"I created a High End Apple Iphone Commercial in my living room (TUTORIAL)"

And then what I'm doing is I'm doing the same thing, and then I'm just focusing on the details of what makes that phone special. So for example, I have the iPhone 11, which has the two cameras in the back.
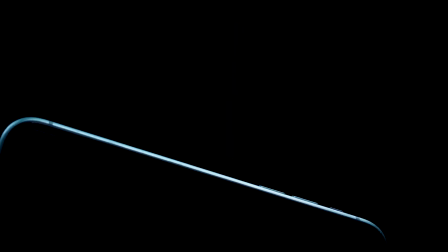[6:02]
So I'm just gonna try and reveal them, and then I'm focusing really on the details, which makes that product stand out. So for the shot where I typed on the phone, I also had the phone mounted to the suction cup, and then I rotated the phone towards the camera,
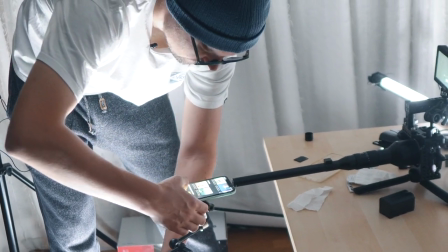[6:21]
and I used my 24 millimeter macro lens and really had it at the top of the screen to really show off how big the screen is. And then I just moved my fingers up and down and to really show off how big the screen is and how fast the phone can be. And for the lighting of this, I just used a Nanlite Pavo tube from the back just to highlight the edges of the phone.
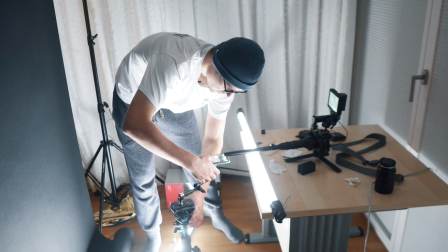[6:44]
And then actually just used the light from the phone, which I had to crank up the brightness a lot because that macro lens is f/14 and it really needs a lot of light. And as some of you might notice, I still have the screen protector on here, but I didn't want to remove it because I don't have any left here.
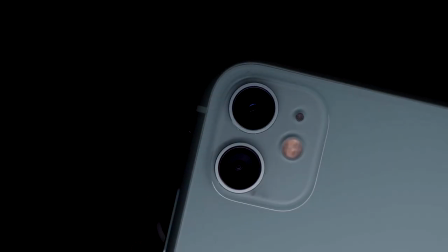[6:59]
And I think I didn't want to waste one. So, I mean, it still looks fine with the screen protector on, but I mean, I could have taken it off. Obviously, if that would have been a professional shoot for actual Apple, I would have taken it off. But for just for the demonstration video, I think it's fine to leave it on.
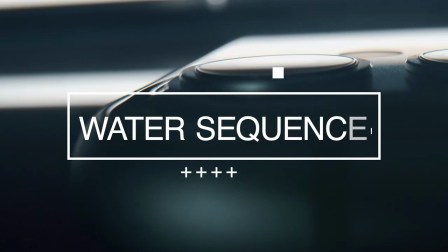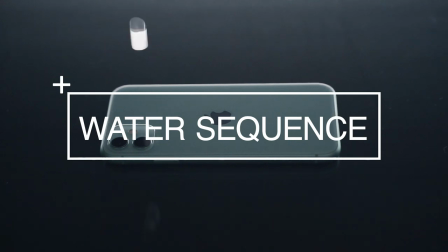So for the second setup, I actually just used the glass out of my cabinet and placed it on my table with the black background in the back.
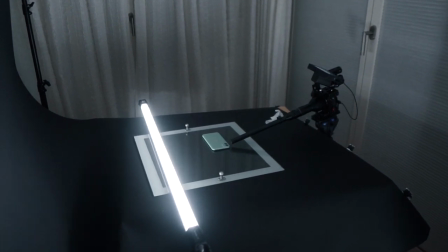[7:32]
And this makes sure that the really nice reflections of the phone were mirrored kind of in the glass, and it makes it look really classy. And also it's nice for the water droplets because they reflect really nicely off of the glass.
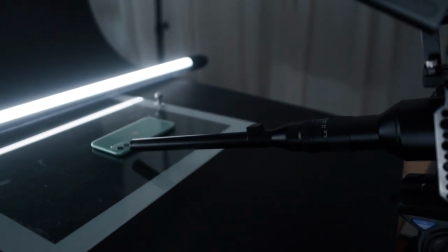[7:45]
As for lighting, I just used my Pavo tube and set it to 6500 Kelvin and just put it in the back of the phone.
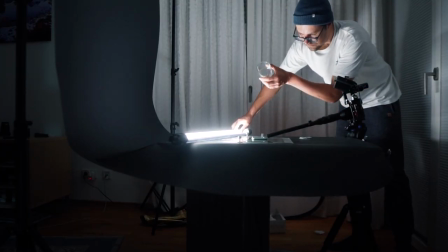[7:51]
This makes the water droplets from above really look nice. If you want to shoot liquids, it's always good to use backlights because it makes the drops and the water look really good.
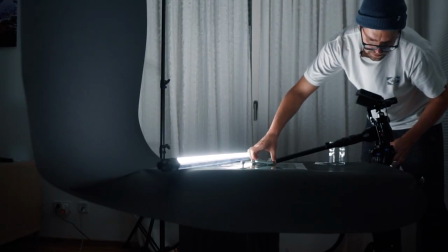[8:01]
When you shoot water, it's good to shoot in 120 frames per second to really can slow down the footage, because when the water runs over the phone, it's really pleasing when it runs in slow motion, as to when the water runs really quick, it doesn't look as good. But then I also shot some stuff in 4K to really give me some freedom in post-production to really can rotation or zoom in to really give me that flexibility in post to really make those smooth rotations or movements of the product. If you shoot products like phones, you really want to consider to shoot at an f-stop of f/8 or higher to really make sure that the whole product is in focus.
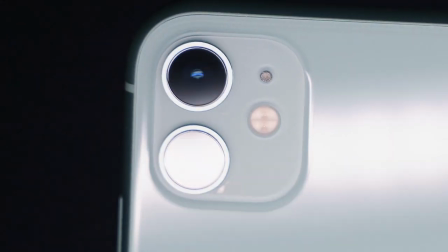[8:39]
When you want to focus on like the camera feature of the phone, I open up the f-stop to 2.8 to really make the focus on that actual feature that you want to highlight. What you also want to consider that at a higher f-stop, there's not so much light coming in, especially if you shoot in a dark environment like we're doing. You always want to make sure that enough light hits your product that you don't get too much noise in your image. I also used a lot of size lens wipes to wipe off the product because you want to make sure that there's no fingerprints or dust on the phone.
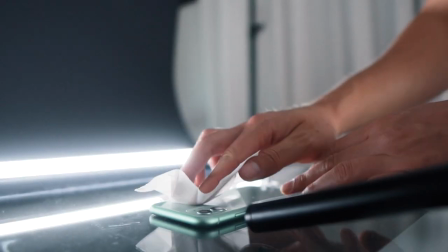[9:11]
I use these size lens wipes, but you also can use glass cleaner or a cloth, but just make sure that there's no dust or anything on the product.
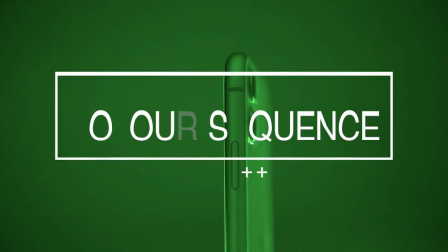And for the last scene, I just had the phone on the tripod and I used my Tamron 28-75, and I just had the phone moving around, and what I did is I wanted to give a nice little color contrast to the beginning,
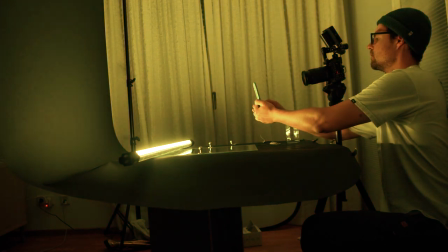[9:38]
which was really classy and a lot of colors, but I also want to show that there's some color options of the phone, like different background colors.
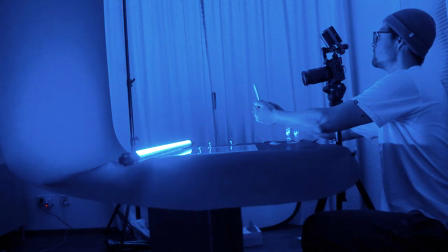[9:46]
So I set my Pavo tube to RGB mode, which changes the color constantly.